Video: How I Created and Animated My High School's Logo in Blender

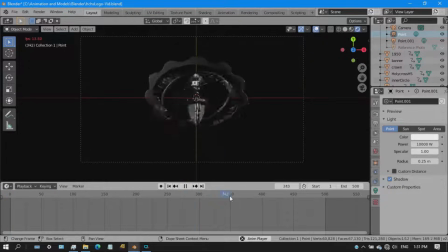yeah I'm gonna try testing out though by you know cranking up the wattage of the light source up to 10,000 watts it's really bright though and yeah as you can see if I actually put the light source near the logo it's gonna shine
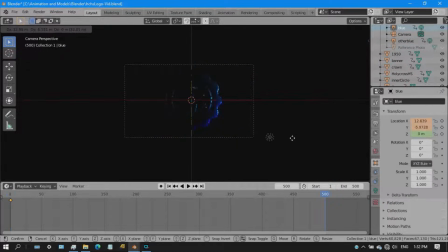like beautifully and yeah do some movement of well on the you know light sources that way it would shine on the climax of the video and so this is what that was that was that
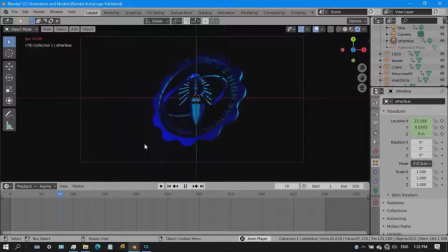was what I did there yeah I put some keyframes to the movement of the light sources and this is what this is what happens as you can see it looks spectacular don't hey looks beautiful also it's not rendered properly
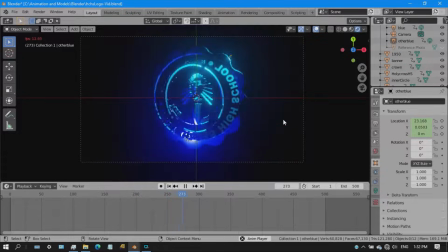because this is real-time rendering but if you actually render it though it's gonna look beautiful on the final output of the render and then I added our third
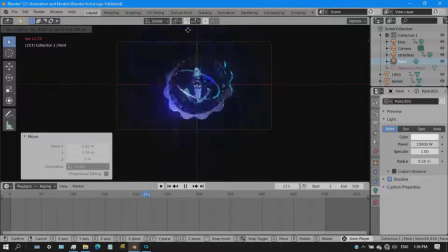light source though for the climax of the video and that's what
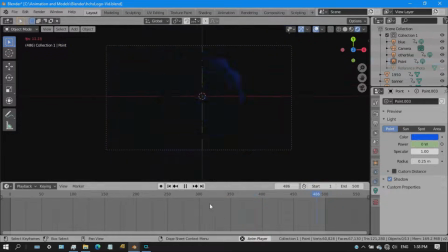I did here and then put some yeah adjustments to it though some keyframes to it and yes the result of it though so yeah now
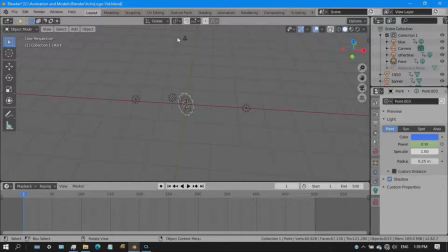the last part here is that I'm gonna try to move the camera though that way the camera will zoom in and zoom out on the video and that's
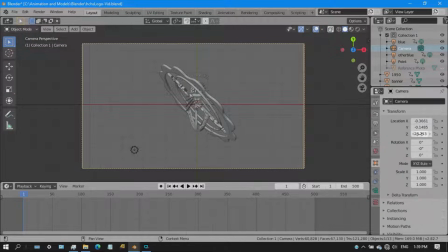what I'm trying to do that way the video won't be you know in place though meaning I have to actually place if you know what I mean though you get the point and yeah I yeah as you can see the camera is moving
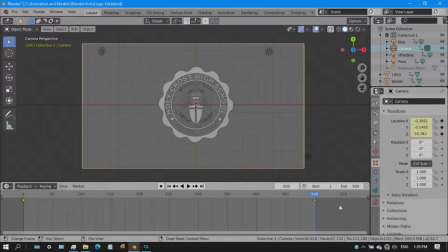it's moving um far away from the logo that way the video would see it as zooming out though so
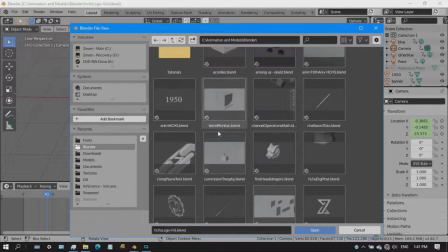now that I actually shown you how did I created this everything on the
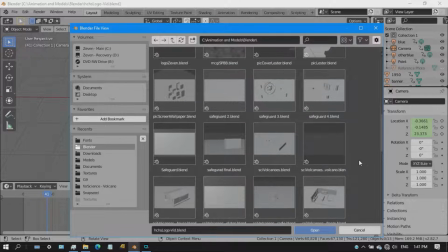logo I'm gonna show you the how I actually did the the second video which is
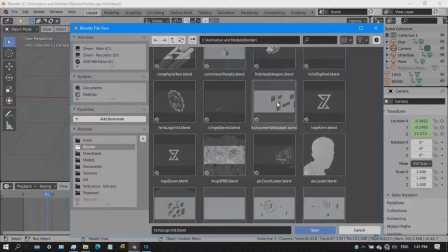actually for the 70th foundation day of art school and that's what I that's what
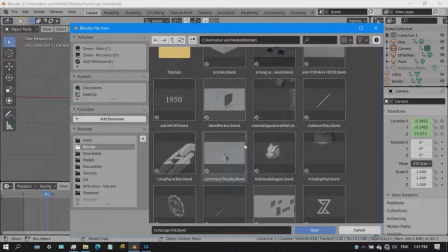I tried to make though actually the purpose on the second video was to
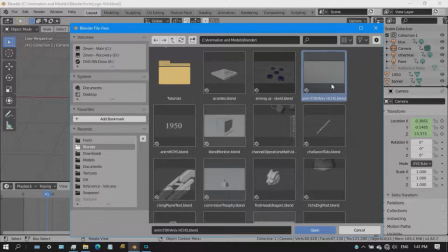actually be part of the celebration though i wasn't really sure what i should
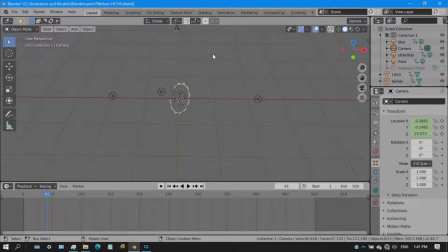do though in celebration so i actually created this video and this animation
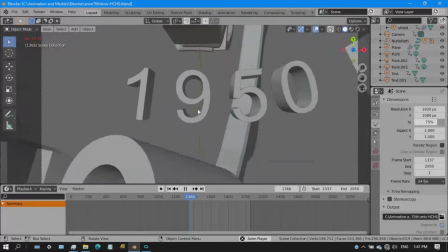and yeah that's that was it though and here you can actually see the
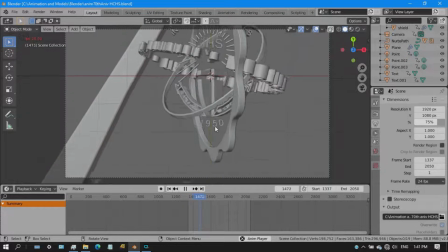project though done yeah that that is not the rendered version of it though but uh yeah as As you can see,
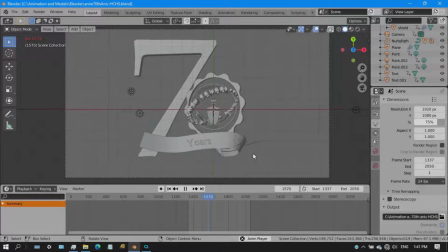that banner and all, there's a lot going on.
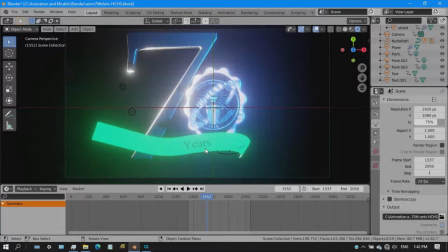And I did some research on how to actually curve the mesh though.
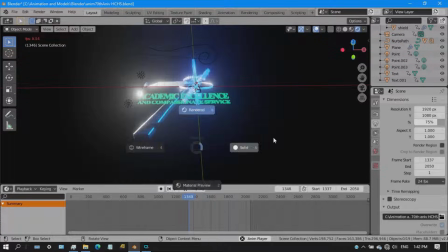I actually found out that they use this path, NURBS path, yeah.
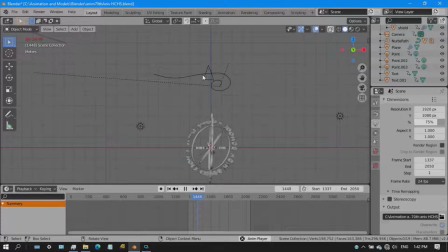The NURBS path though would actually align the mesh though which is the one that I use for the banner. And that's what I did. I curl it up though, that way it would actually form a scroll like you know
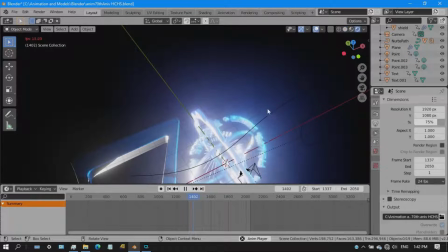Banner and and then the years the years is really well hidden though and if you actually see the
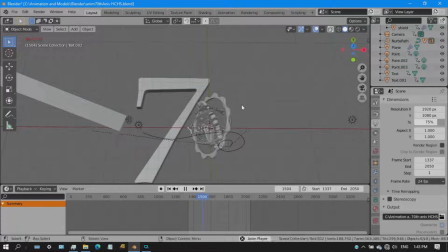The output though you cannot actually see the years though. It's a really well hidden though, and I was like It was like really astonished though that it was really well hidden and after the banner
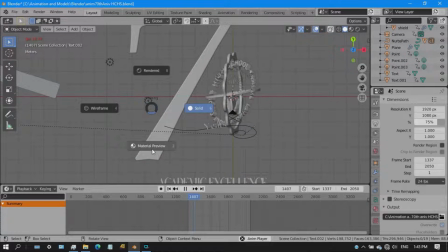go intersect with the years it's it really goes well and that's
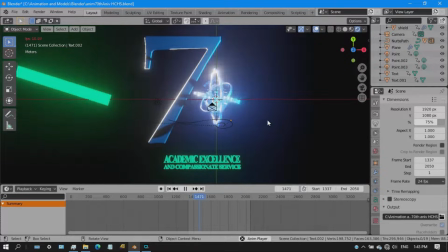what I did and yeah as you can see it's the academic excellence part though it's just
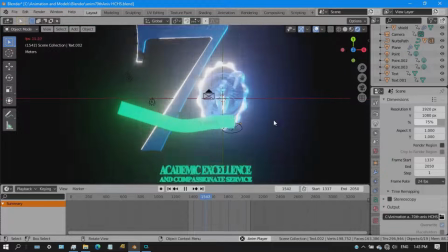you know text going up and yeah the same concept of the animation don't do some
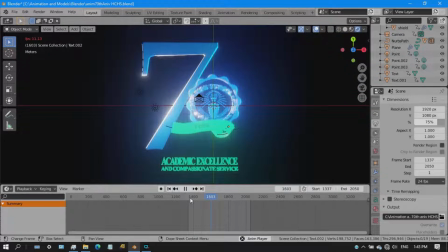random spins and this is actually a lot this video uses a lot of yeah frames though
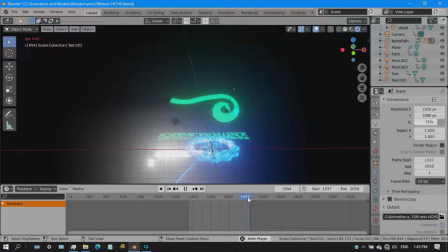just so that I can actually make the movement of the logo slower and more epic.